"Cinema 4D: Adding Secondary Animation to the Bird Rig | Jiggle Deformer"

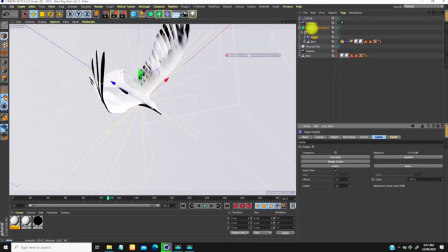[12:21]
And I'll talk about the camera and why you need to add the camera to bring the realism into this. Okay. All right, so let me just, okay, it's almost done.
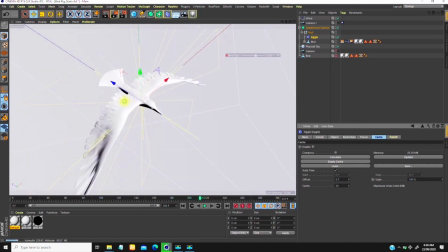[12:38]
So now if you look at this, this is fine, but then you need to sell the idea that this guy is in the air. And as the camera is moving, you add more life to it with the camera that you add to this scene.
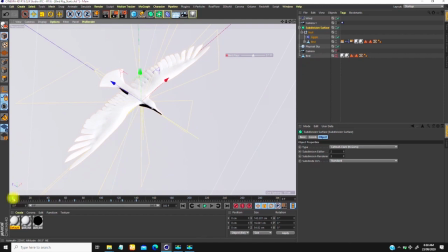[12:56]
So what I'm going to show, so now we have this. So if I scroll this up and back, we don't have this issue. Everything is fine. So if you look at this now, I play. You see what's happening?
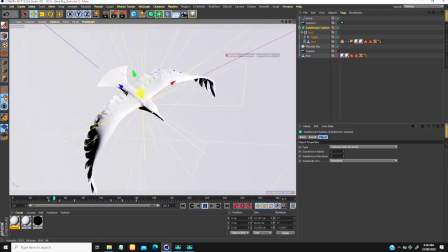[13:10]
This still doesn't look interesting enough, even though the geometry is now interesting, but the camera is too still.
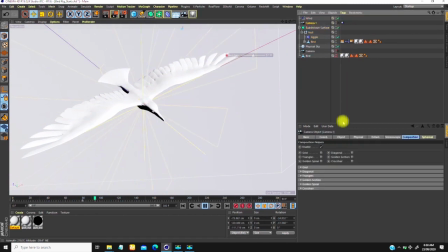[13:18]
So that's where this camera comes. So if you look at the camera, I added a tag to this,
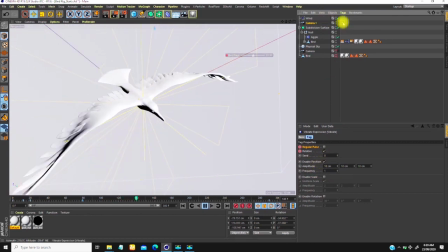[13:25]
and just what I just did was just add a vibrate tag and activate the position. Just added value, no matter of value. So this value might not work for you.
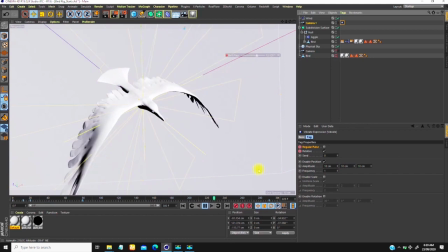[13:39]
Just try values and look at the one that gives you just the right animation you're looking for. Then added the frequency. That's just everything I did. So if you play through now, you notice what's happening.
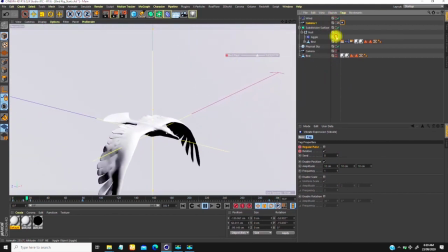[13:52]
So let me just hide this wind and this jiggle form. You notice the way the camera is moving.
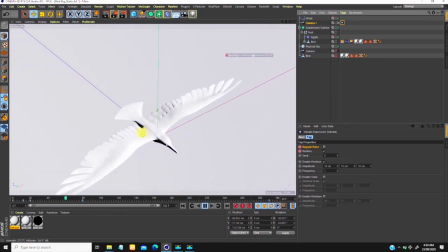[13:59]
So it seems more like, okay, this is in the air and the camera is trying to peek. And the bird is moving, flying forward and backward. So I'm trying to create that illusion that it's the bird, whereas it's the camera that's moving, and this adds more to this. All right.
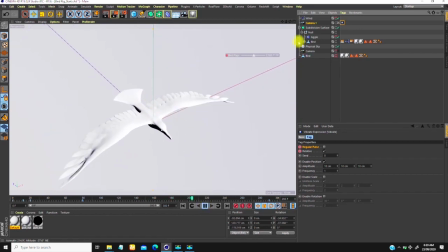[14:19]
So that's just what I wanted to show you guys today, how you can use your Jiggle Deformer and with your
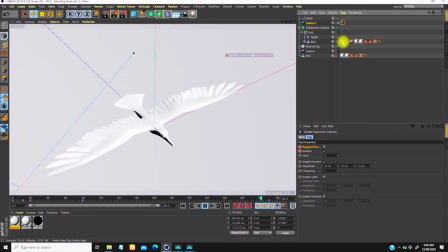[14:32]
vertex marks. So how you can use your Jiggle Deformer with your vertex map and your wind force to add more
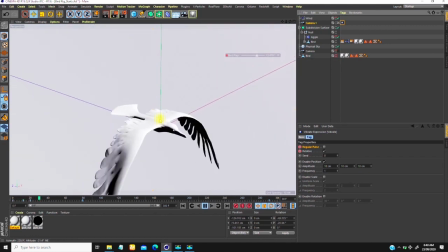[14:41]
realistic effects to this, and also secondary movement to your animation.
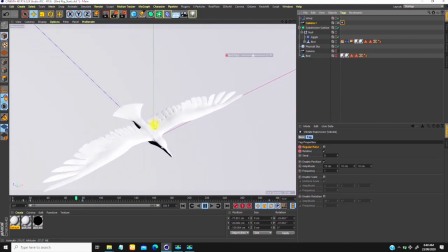[14:45]
So if you feel this was helpful, please do give me a like and a thumbs up, because it helps me in YouTube algorithm. You could also share the video, because you don't know who might need this. And also, if you're new to my channel, please do subscribe, because I do tutorials like this every time.
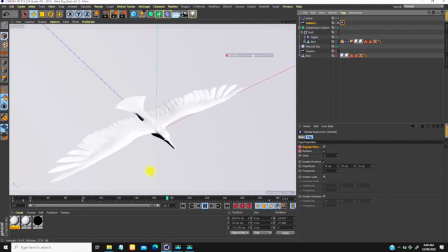[15:02]
Try to bring the simplest way to create a supposedly complex animation. So without, just do have a wonderful day, and God bless you. Bye.